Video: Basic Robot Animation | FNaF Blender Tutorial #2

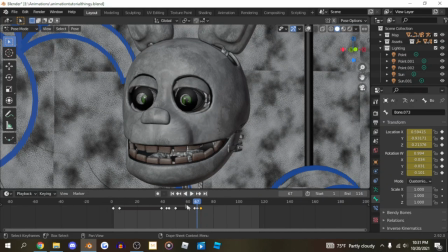762s
I don't have to, but I just do it just because detail. Are you ready to see him? Look at that. It makes it a million times better.
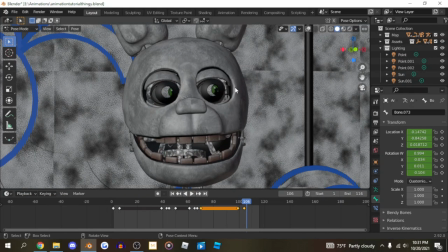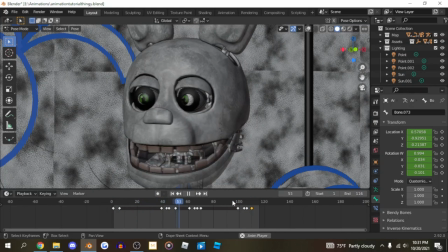Now here will be a good point for him to blink, because this is dead space, like this entire part is dead space.
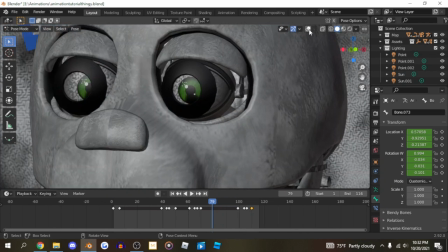795s
We can just animate the camera to have some movement, but let's be honest,
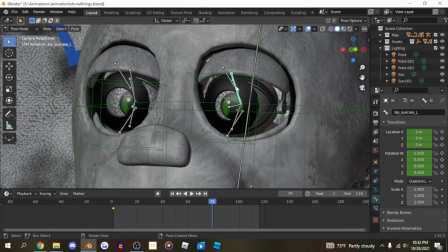800s
it's still kind of dead to just see an animatronic just stare at you with no movement whatsoever.
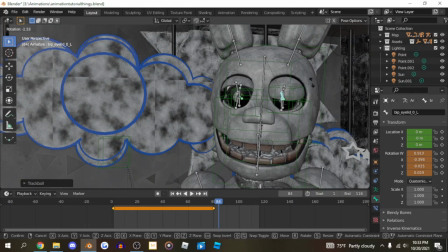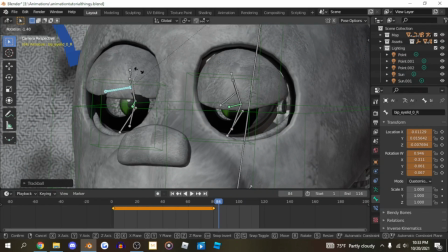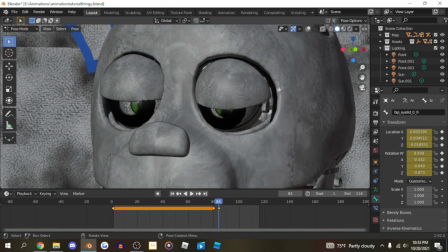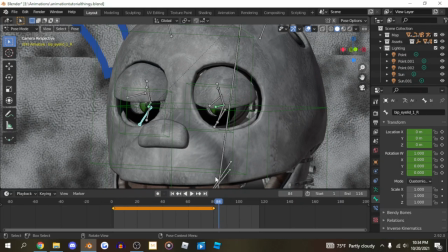Sometimes I like to move the bones a little bit since they're guaranteed to clip.
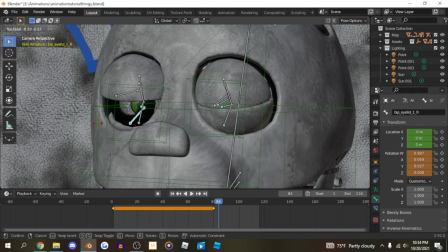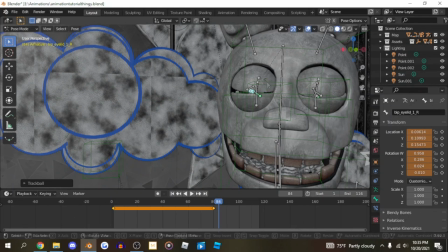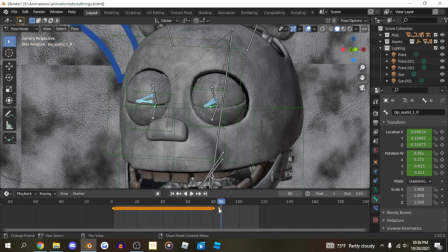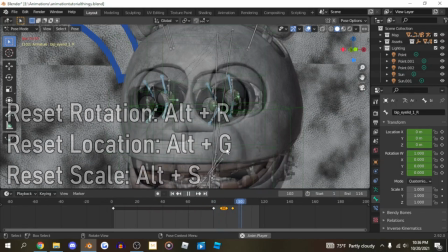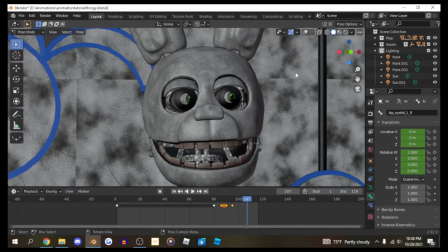873s
After all that stress and pain, I finally animated eyelids for the first time in my entire life.
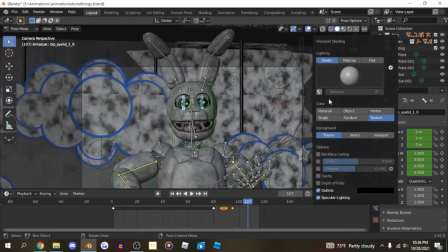877s
Give me a round of applause, please, I deserve it. Yeah, you should be able to move out of here.
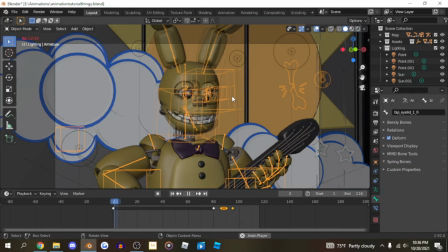884s
And you might have your first basic scene.
Hey kids, are you ready to sing happy birthday?
But we're not done yet, because we still gotta do camera movement.
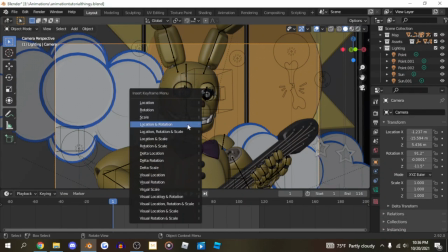897s
Now what I like to do is, you can go here, and just click I, and you can go here
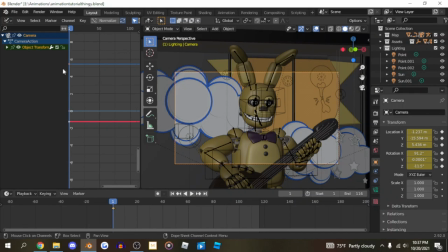904s
again, but don't go to the shader editor this time. Go to the graph editor. Now, I know it looks scary, but we won't need all these squiggly lines and trash. All we need is this, and to click N, so then this can appear. We can click modifiers.
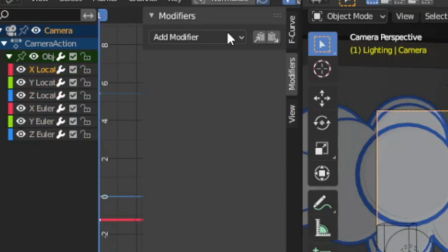919s
we can click X location, add modifier, noise.
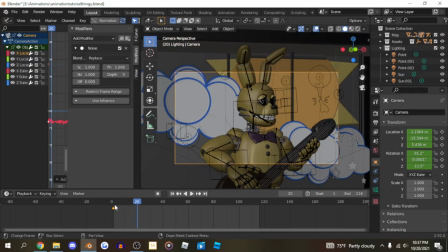925s
This will make the camera have a seizure, but we don't need it to be this strong.
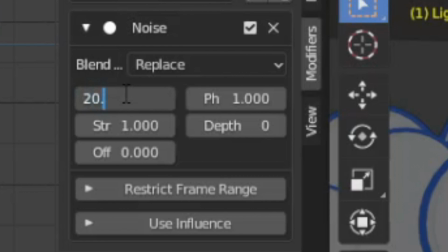930s
So click 20.0 and click
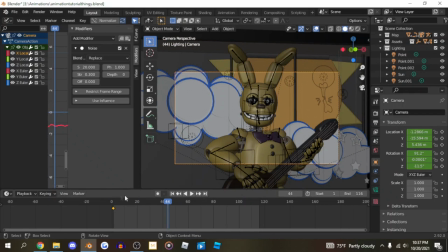941s
0.3. That's too much.
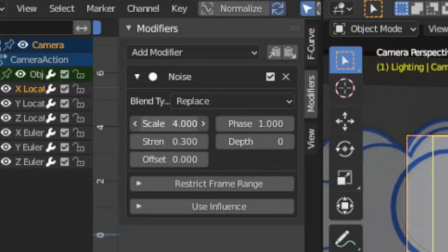945s
So you can lower this by how much you want. Yeah. So you have to put this at an extremely high amount.
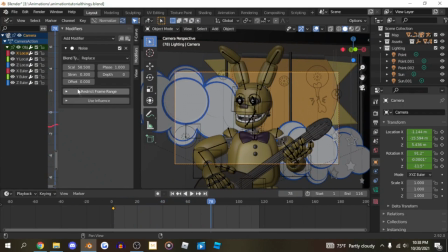It's basically just trial and error. You gotta play around with this so it can look just normal and it won't look like they have a little 5-year-old holding the camera going crazy.
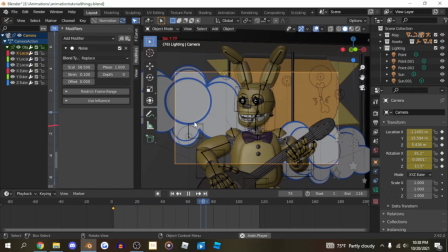980s Hey kids, are you ready to sing happy birthday?
Like this.
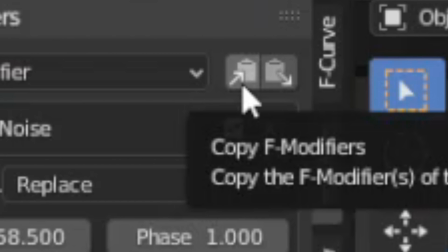985s
Then you click this. It's copy F modifier key.
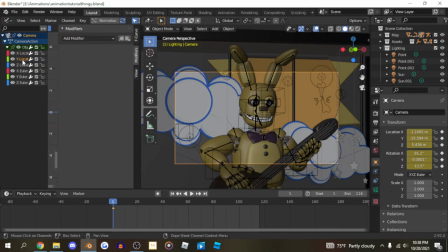990s
Just click this and go to the next one. Paste it. It makes our lives much easier.
Are you ready to sing happy birthday?
Notice the realism is already collecting. Then you click Z and paste it there.
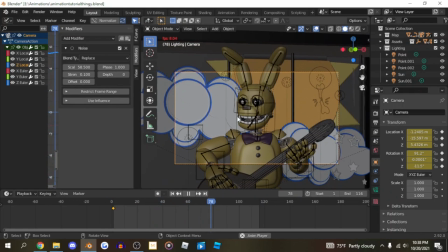1006s Hey kids, are you ready to sing happy birthday?
Hey, there we go.